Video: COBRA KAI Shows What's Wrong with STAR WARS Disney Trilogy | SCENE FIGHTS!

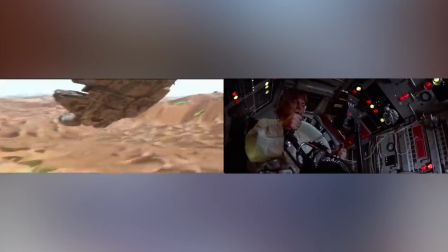and because force awakens copied the exact same story structure as a new hope the movie was forced to introduce its villain after he turned evil and so
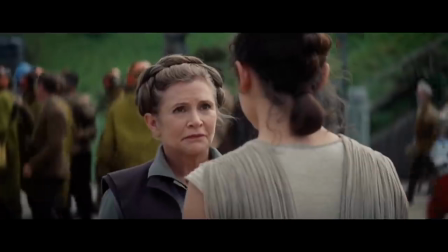ben solo got no character development and that sucks because it's easy to imagine an alternate episode 7 that follows the cobra kai model where maybe ben
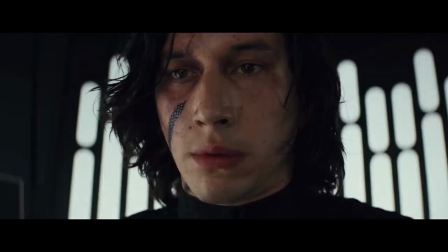solo isn't that strong with the force he feels pressure to live up to his famous name and that pressure causes him to become angry or maybe he discovers that anger makes him a stronger Force user.
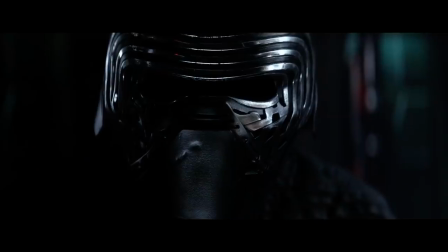Or maybe, like Miguel, he's impressed by the cool uniform of Vader and the stories of how badass he was.
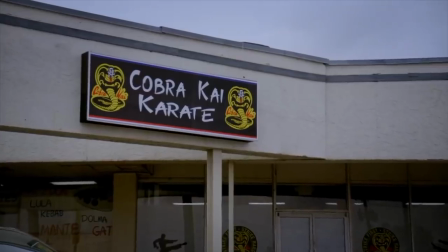Cobra Kai also uses nostalgia to help characters achieve a better understanding of one another.
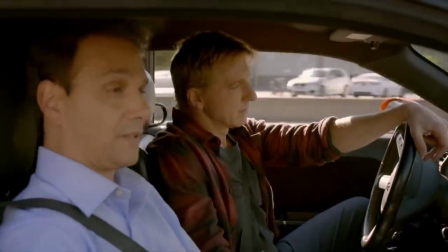Johnny and Daniel take a test drive together that's a tour of Karate Kid locations.
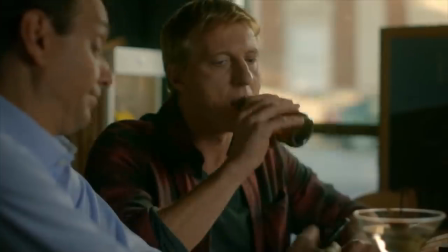But this experience is used to help them see one another as people and not enemies.
It's crazy, man.
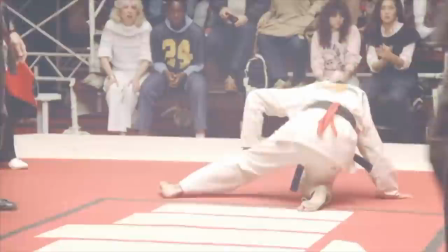We're both finding karate role models.
Cobra Kai uses nostalgia to reveal character, Force Awakens uses it to sell action figures.
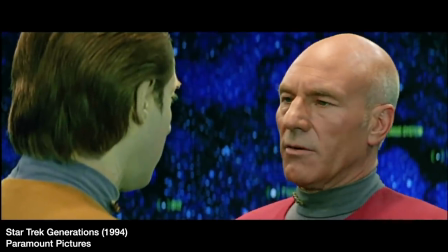On Star Trek The Next Generation, Captain Picard has a standoffish relationship with the android Data.
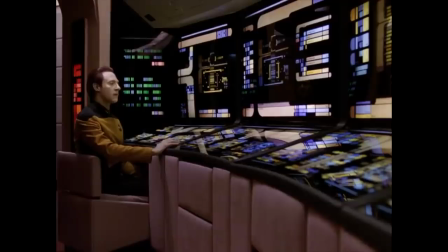They aren't friends. Picard doesn't even seem to like him.
Mr. Data? Sir?
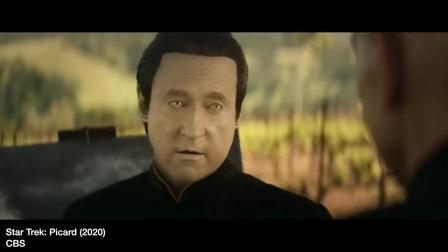Shut up.
But in the recent show, Picard talks about Data with fondness.
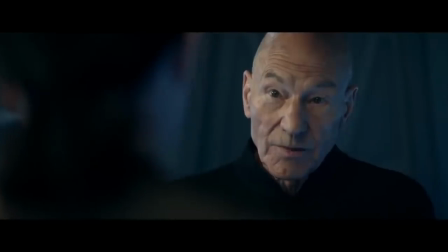Data was brave, curious, very gentle.
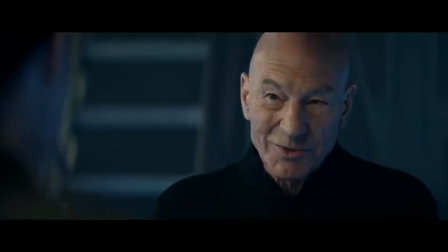So we, the audience, like Data, so now Picard likes Data. Picard has taken on the audience's point of view.
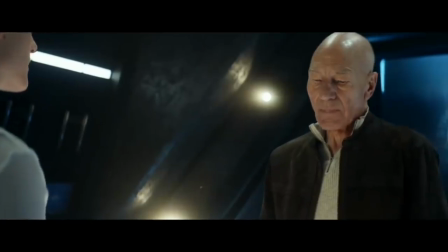So instead of us experiencing the story through his eyes, he experiences it through us. Force Awakens does the same thing, right here.
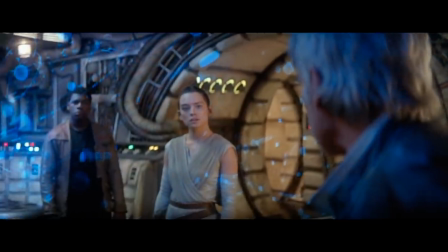When Han is talking to Rey, he's basically talking to the audience.
It's true. The Force, the Jedi, all of it.
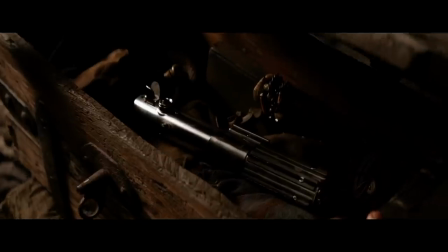The indulgence of nostalgia is fun.
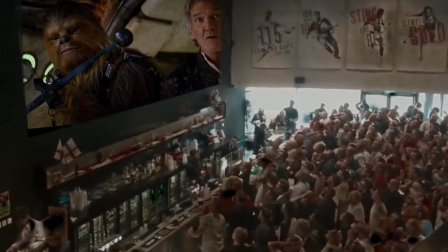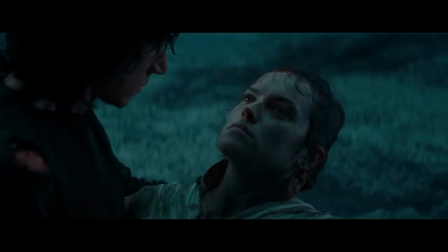In the moment. But by the end of Rise of Skywalker, nostalgia makes the story ring hollow.
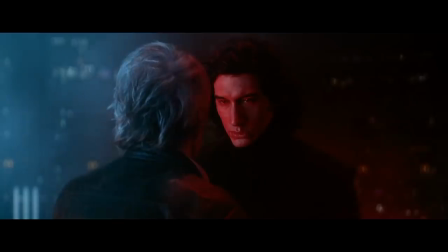Because we never knew who Ben Solo was or what Ben Solo wanted, we don't care that Ben Solo has returned.
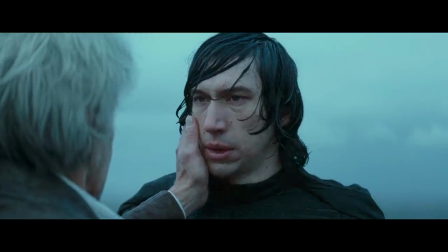Instead, we do see Han forgiving him, which gives us permission to forgive him. Because after all, all of these characters just exist as audience proxies.
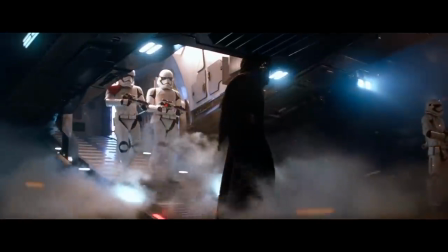Every young character in the sequel trilogy is a fan of the original heroes.
And I will finish what you started.
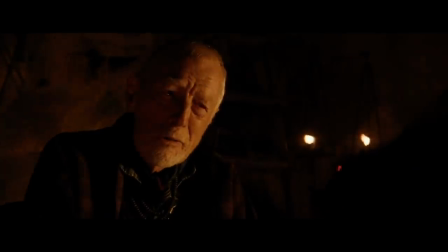I thought he was a myth. For me, she's royalty. Well, she certainly is that.
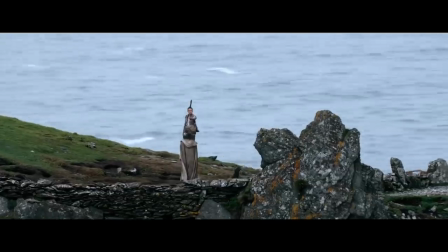It's like the movie can never tell its own story because everyone is too enraptured by the legends of the original trilogy.
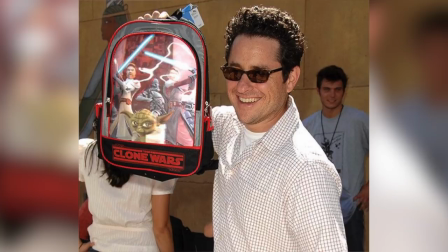And you know why? Because the filmmakers grew up as such massive fans of the original trilogy and they passed this love to their characters on screen.
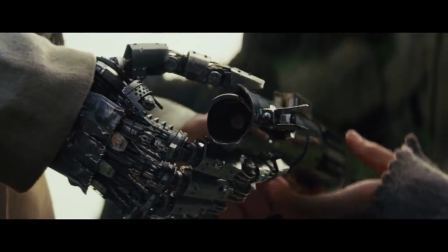Heck, even Last Jedi is about Luke's struggles to live up to his legend.
Because I was Luke Skywalker.
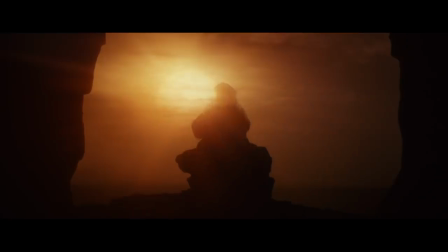Jedi Master.
And the movie ends with him being canonized as an action figure.
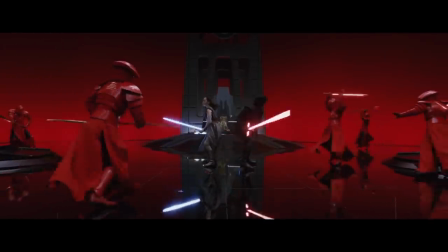This prevents these characters from ever stepping out of the shadows of the original heroes.
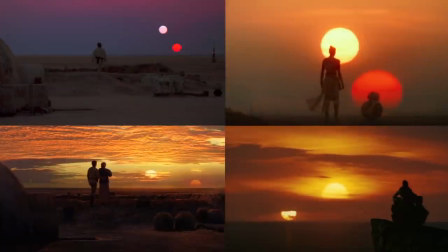And as a consequence, the story is just a vehicle for our nostalgia through their eyes. Force Awakens needs our nostalgia in lieu of world building or character development.
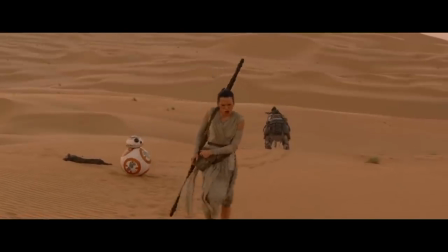The movie's not bold or groundbreaking or new. It's comfort food. Like going back to your old school cafeteria and eating that pizza.
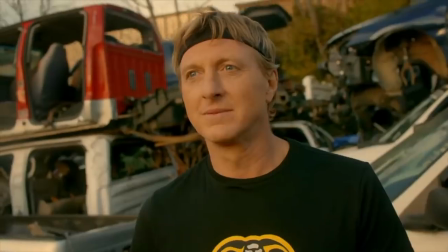You know, that square pizza that made you fart, but it tasted really good. Cobra Kai shows us that a story works well when the characters are nostalgic.
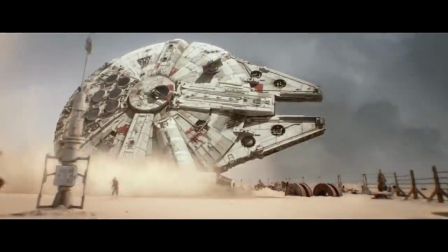The Force Awakens proves that when the writers are nostalgic, the movie's just farting old pizza in your face.
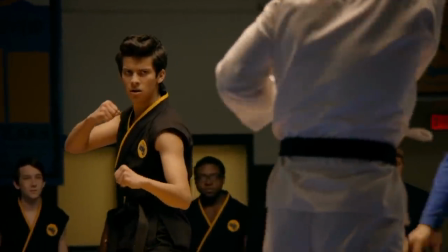But that's just my opinion. Let me know yours in the comments below or at me on Twitter. And if it's your first time here, please subscribe.
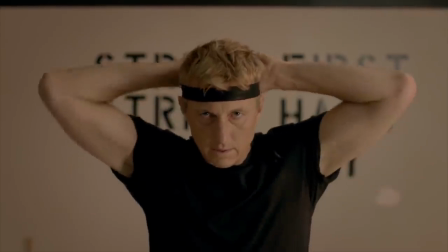For Screen Crush, I'm Ryan Airy.